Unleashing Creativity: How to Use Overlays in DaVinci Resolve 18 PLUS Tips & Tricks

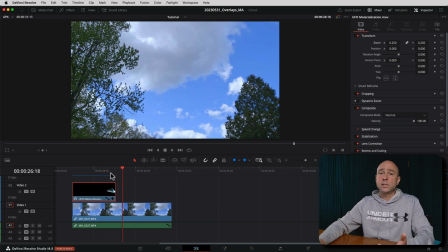(4:01)
And now one of the things we notice is because this was sized to be full screen, when we get to the end of our clip, if I just move forward frame by frame, we can see it kind of gets sliced off there,
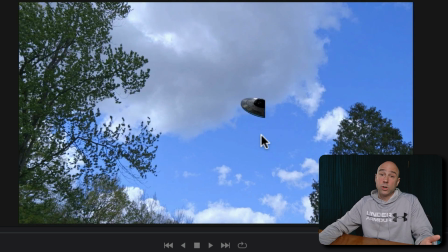(4:12)
right? And that doesn't look good. So a couple ways you can avoid that.
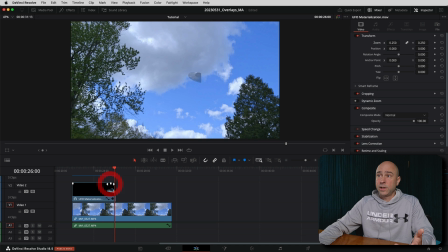(4:16)
You could make the clip shorter. What I like to do is I'm just gonna fade the clip out as well as make it a little bit shorter.
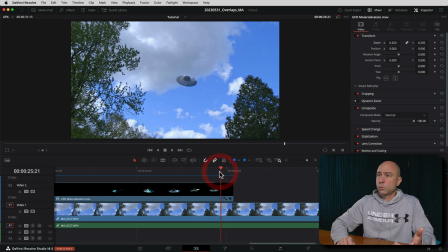(4:23)
So that way, wherever it's still in the frame all the way, looks like right about there, that's where I want it to be completely faded out. So I'm just gonna shorten my clip. And now I'm gonna leave the fade on there. And as I play through it, boom, it just kind of fades out. So I think that works out pretty good, right? Not too bad.
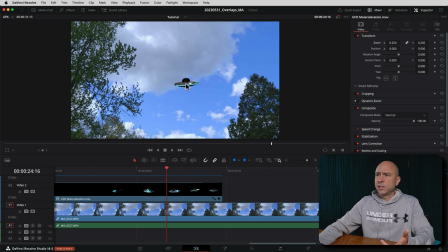(4:42)
Now, the next thing with this particular overlay that I'm looking at is that it just looks a little dark and it kind of doesn't really blend in so much. So we're going to jump into the color tab and apply a few things, a few adjustments that hopefully help kind of blend it into the background a little bit. So
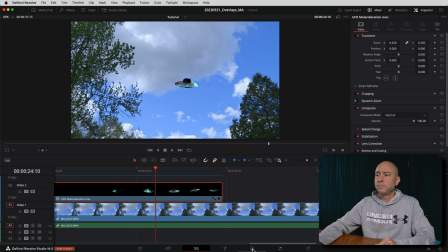(4:59)
I'm going to select my clip, jump on over into the color tab. And now that I'm in the color tab, there's a few things we can start to work with.
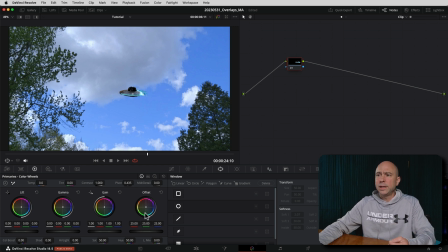(5:05)
So first, I'm just going to, on this first note here, I'm just going to try and lighten it up a little bit because it looks a little dark, I think, you know, compared to everything else around it. So if I brighten it up a little bit, you know, maybe something like that. Let's just zoom in on it here a little bit.
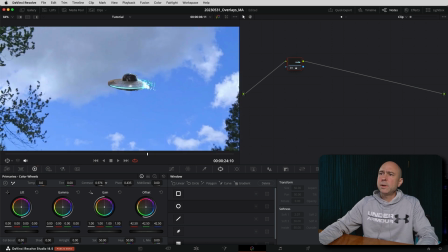(5:20)
And then maybe I want to, let me see, maybe drop the contrast back just a little bit, right?
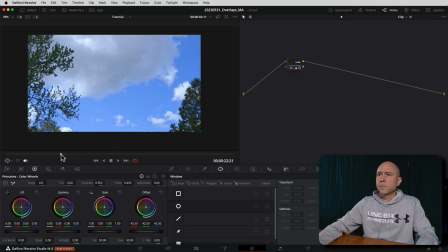(5:25)
And let's just see how it's starting to look here. If I zoom out, okay, maybe it looks like it's coming out of the clouds, right? And it's fading in. And I think it's starting to fit in a little bit better there. You know, I didn't want it to look too dark because I don't think that works out so well.
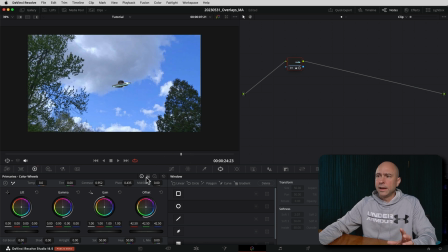(5:41)
I think that that's kind of a bit of a dead giveaway, right? So what else could we do to it to kind of help it blend in a little bit?
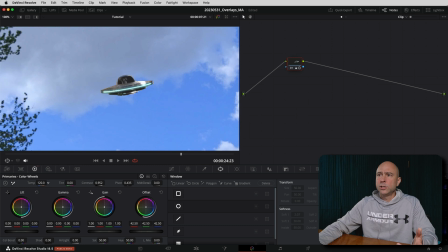(5:48)
Well, if you need to, you could change the color temperature a little bit, right? I don't know if we need to in this case, but we can make it cooler or warmer if we need to. So maybe I just want to tweak it a little bit, maybe warm it up just a little bit, adjust your tint if you need to. But reducing that contrast really kind of helps it from standing out as much, I think.
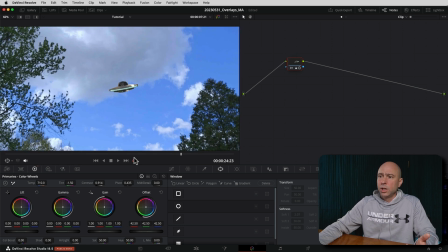(6:05)
Now, if you think the colors on it are a little too much, you could always come down to your saturation and drop that back a little bit. Maybe lower that down. Always play with the shadows, depending on your object. You know, in this case, I don't think I need to make too many tweaks and changes, but I think this is kind of looking a little bit better than if I turn it off.
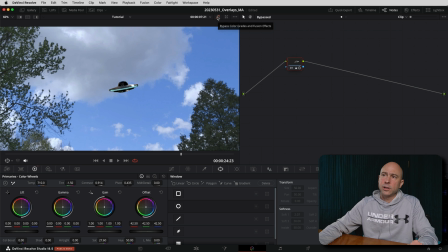(6:23)
We can see how much darker it is, right? And even my background, you know, if I turn off all the grades. So let me just turn off this node here. See how dark it is? We kind of brightened it up. I think it kind of helps it just kind of blend into the sky a little bit better. Now, the other thing that I did add onto here was a little bit of motion blur, right?
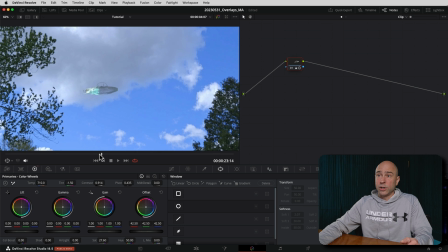(6:37)
So maybe I want it to just be a little more blurred, you know, not as crispy on the edges and everything as it's moving around.
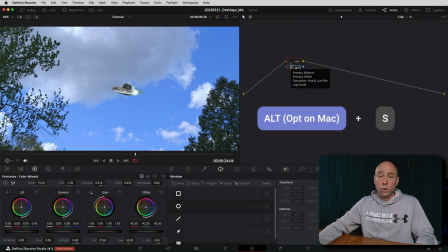(6:43)
So I'm going to go ahead and add in a new node here by using Option on a Mac or Alt on a PC plus the S. So next I'm going to come up to my effects library. I'm going to go ahead and open that up and we want to look for motion blur and you can search for it or just scroll down and find it. Here's a little motion blur and we could do motion trails, motion blur. You try whatever might work good for you.
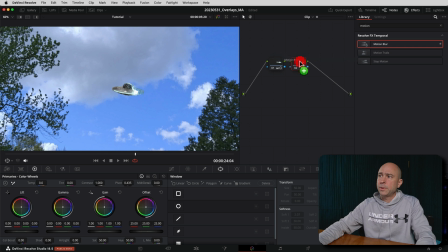(7:03)
In this case, I'm just going to go with a little motion blur. I'm going to drop it onto my node number two.
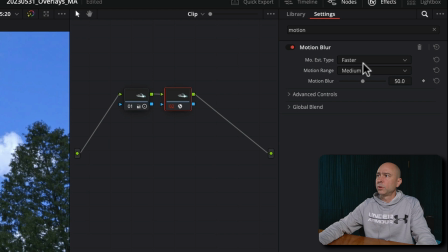(7:08)
And then we've got our different types of blur here. I'm going to say, give me the better blur. Motion range, we'll leave it on medium for now. Motion blur, I'm going to crank it up a little bit.
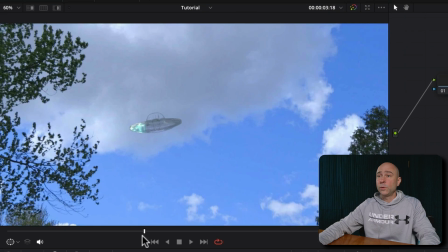(7:18)
And we'll see how it looks. I'll give it a second to render up there. And now if we look at our clip here, we can see as we scrub through it a little bit, right?
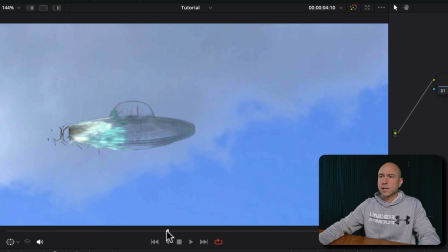(7:24)
Look at the way the edges are here, right? As it's kind of moving along, we can see it's blurred, right? Versus if I turn off the motion blur, see, it's kind of a little bit more crispy there, right? It's a little more defined with some of the effects that are happening there.
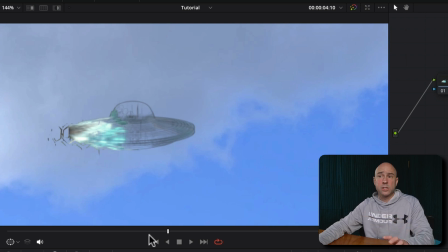(7:39)
So I'm going to go ahead and turn it back on. And you can see it just blurs it out a little bit because if it's moving in the sky, you might see a little bit of blur on there, right? And how much you want to put in this case, that's up to you. I'm going to crank it up even more just because, hey, why not, right? So you can see the motion blur in action there really kind of smooths it out as it's moving around.
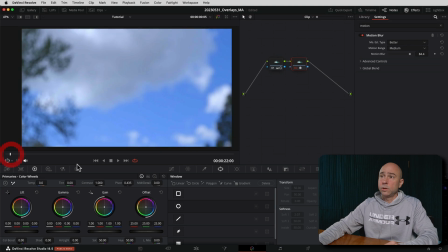(7:55)
So I like that. So just taking a look at our video and watching it as a whole here, here's what it looks like. Yeah, not too bad, right?